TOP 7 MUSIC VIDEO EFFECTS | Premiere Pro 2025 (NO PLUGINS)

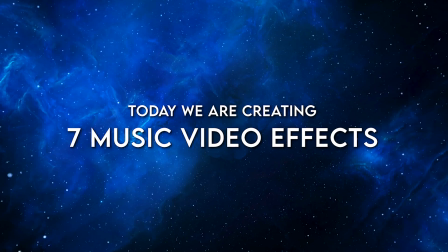0:00 What's up YouTube?
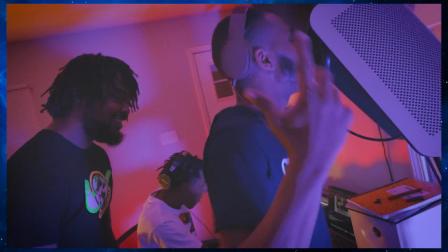0:00 Jake here with Venter Visuals, and on this channel we discuss and break down popular music video effects and video effects for creative edits.
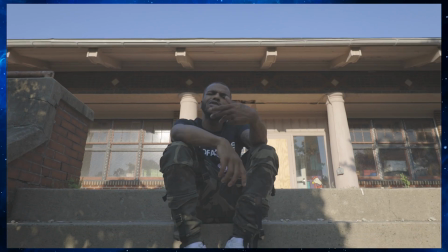0:09 Today we are going to be taking a look at my top 7 music video
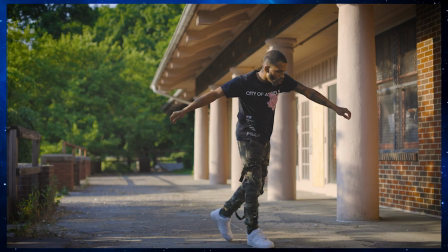0:13 effects in Adobe Premiere Pro without using any third-party plugins.
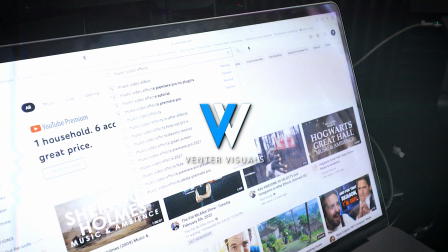0:18 In preparation for this video, I did a lot of research on YouTube about music video effects, finding what other people have done tutorials on, and trying to come up with some unique perspectives on some of those effects, and also bringing in some of my own effect combinations and sharing those with you guys as well. Now, the beauty of this video is that I'm not using any third-party plugins, no Saber plugins, no After Effects, none of that. If you have Adobe Premiere Pro, at least the baseline version, you're gonna be able to recreate these effects without having to spend any extra money.
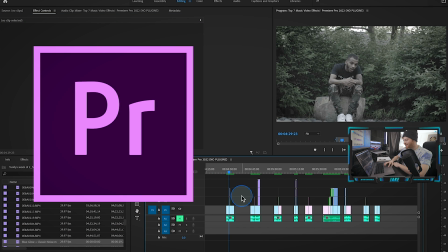0:51 So we are here live in Adobe Premiere Pro, and as you can see, I've got some different clips chopped up here in my timeline,
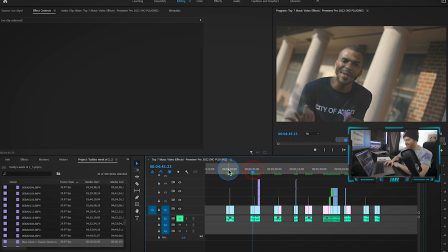0:58 and each one of these clip sequences is a different effect that we're gonna talk about today. Now, one thing I do want you guys to keep in mind is that there's no top 7 music video effects. These are just some of my favorite music video effects to use.
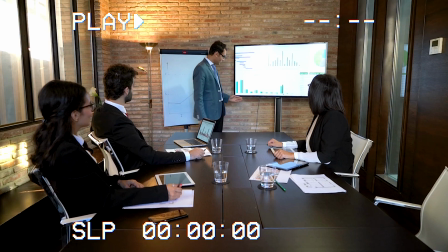1:13 It's not like there's a music video editing committee out there that is ranking these the top 7 music video effects. Another thing to think about is that all of these effects are gonna look different depending on your footage and how you play around with these effect combinations and the keyframes, the timing, and that sort of thing. But either way, I'm excited to break these effects down, and I think a lot of these are gonna be very helpful for you guys and your music videos. So this is the flicker effect. I actually did a video pretty recently on different ways you can add in a flicker effect to your music videos.
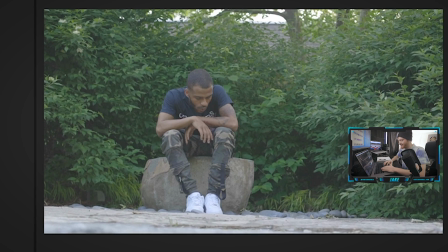1:44 Let's just check out this example right here.
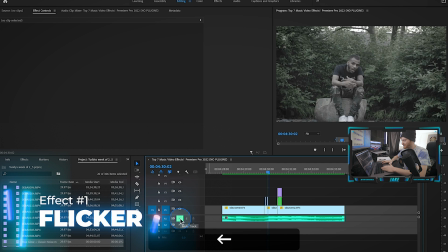1:50 We get this little flicker effect right here in the beginning of the music video, and it rolls kind of like perfectly with the drums.
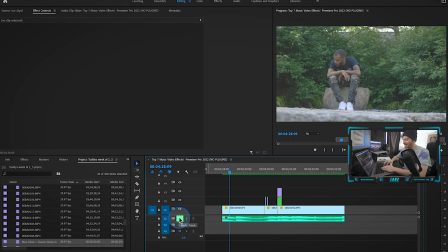1:57 So there's like a kick drum in the background that hits as the flicker effect happens.
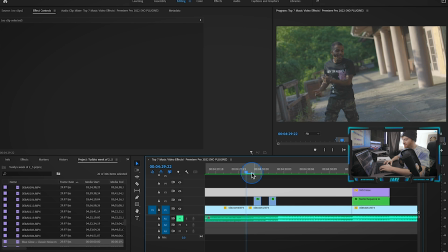2:04 This added a lot of excitement to the first drop of the song. So if we scroll over here to kind of like where this flicker effect starts, you can see that there's just 2 clips here.
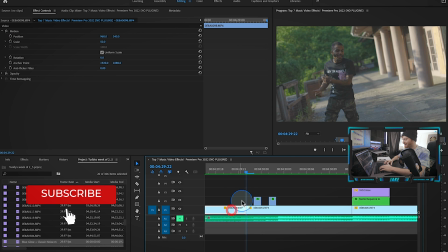2:13 This is the first clip, this is the second clip, right? So 2 different areas. I cut the first clip over the second clip with the kick drum,
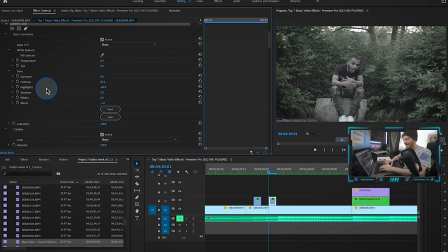2:21 and then I just changed the color to this black and white look here with the Lumetri color, right? Pretty easy stuff right here. If I just turn the Lumetri color off, as you can see, we get the raw color right there. And you'll notice that each one of these is only 1 frame. So the kick drum is very, very quick right there.
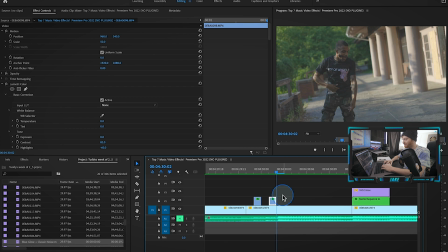2:38 So obviously the flicker effect needs to match.
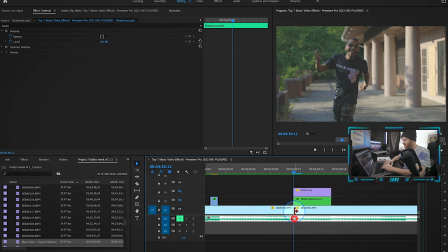2:41 And then over here on the main beat drop right here, this one's a little bit different than these ones that kind of roll into the song, right?
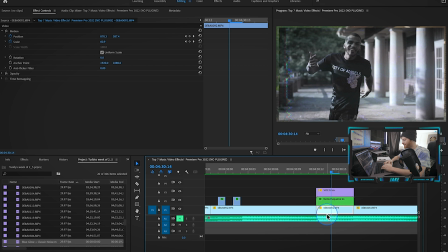2:48 Because this is the main beat drop right here. So I wanted to make it look a little bit different. All I did to get this look was I just took this original clip underneath.
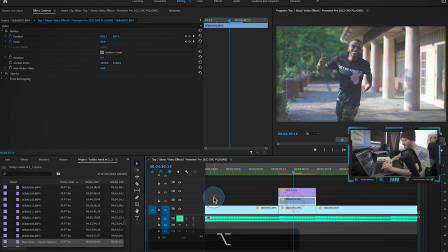2:56 I held Option, dragged it up here. So obviously we just deleted what we had.
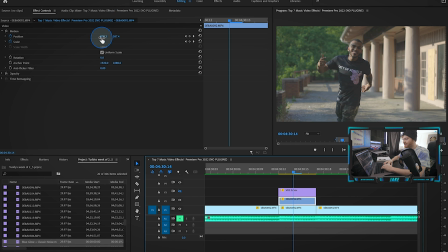3:01 All I did once I duplicated this bottom clip, I just zoomed it in a little bit, adjusted the position to where I wanted it. Maybe that looks good right there. Now, if I zoom this out, you're not gonna get the borders, right?
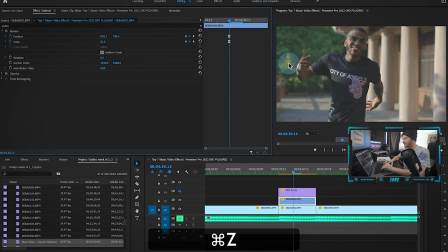3:12 It's not gonna be perfectly aligned. As you can see, we get this top border and everything. So what you gotta do is nest this clip right here. And that's just gonna make sure that if I zoom this out now, maybe let's go to like 95%,
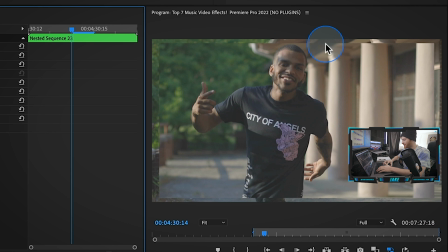3:25 we can see the border of the original clip underneath, which kind of helps give it that popping out effect.
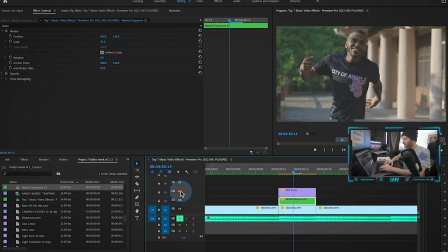3:33 We just shrunk it down a little bit right there, and then I just overlaid that clip with this VHS overlay right here,
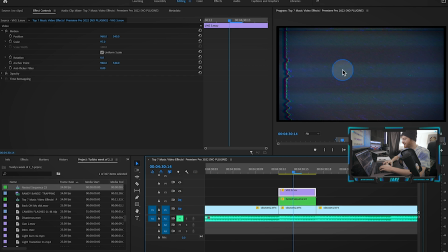3:40 which if I turn both of these off, you can see it's just a little VHS overlay,
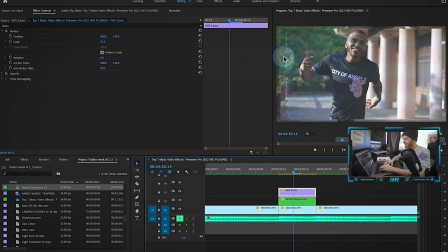3:44 which I actually have a pack of overlays just like this coming out very soon, so stay tuned for that.
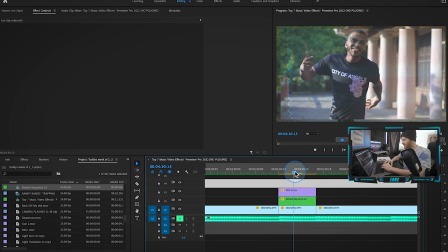3:49 And then you can see, you know, it kind of pops out right there.
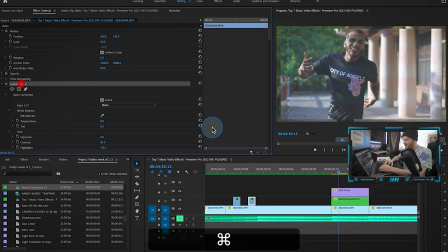3:52 But another thing I did on the original music videos, I also took this Lumetri color we used on our first couple of clips and I applied it to this one as well.
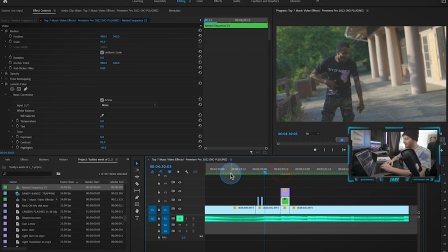4:00 So you kind of get that washed out staticky look right there. So then all together, again, we just kind of have this rolling effect.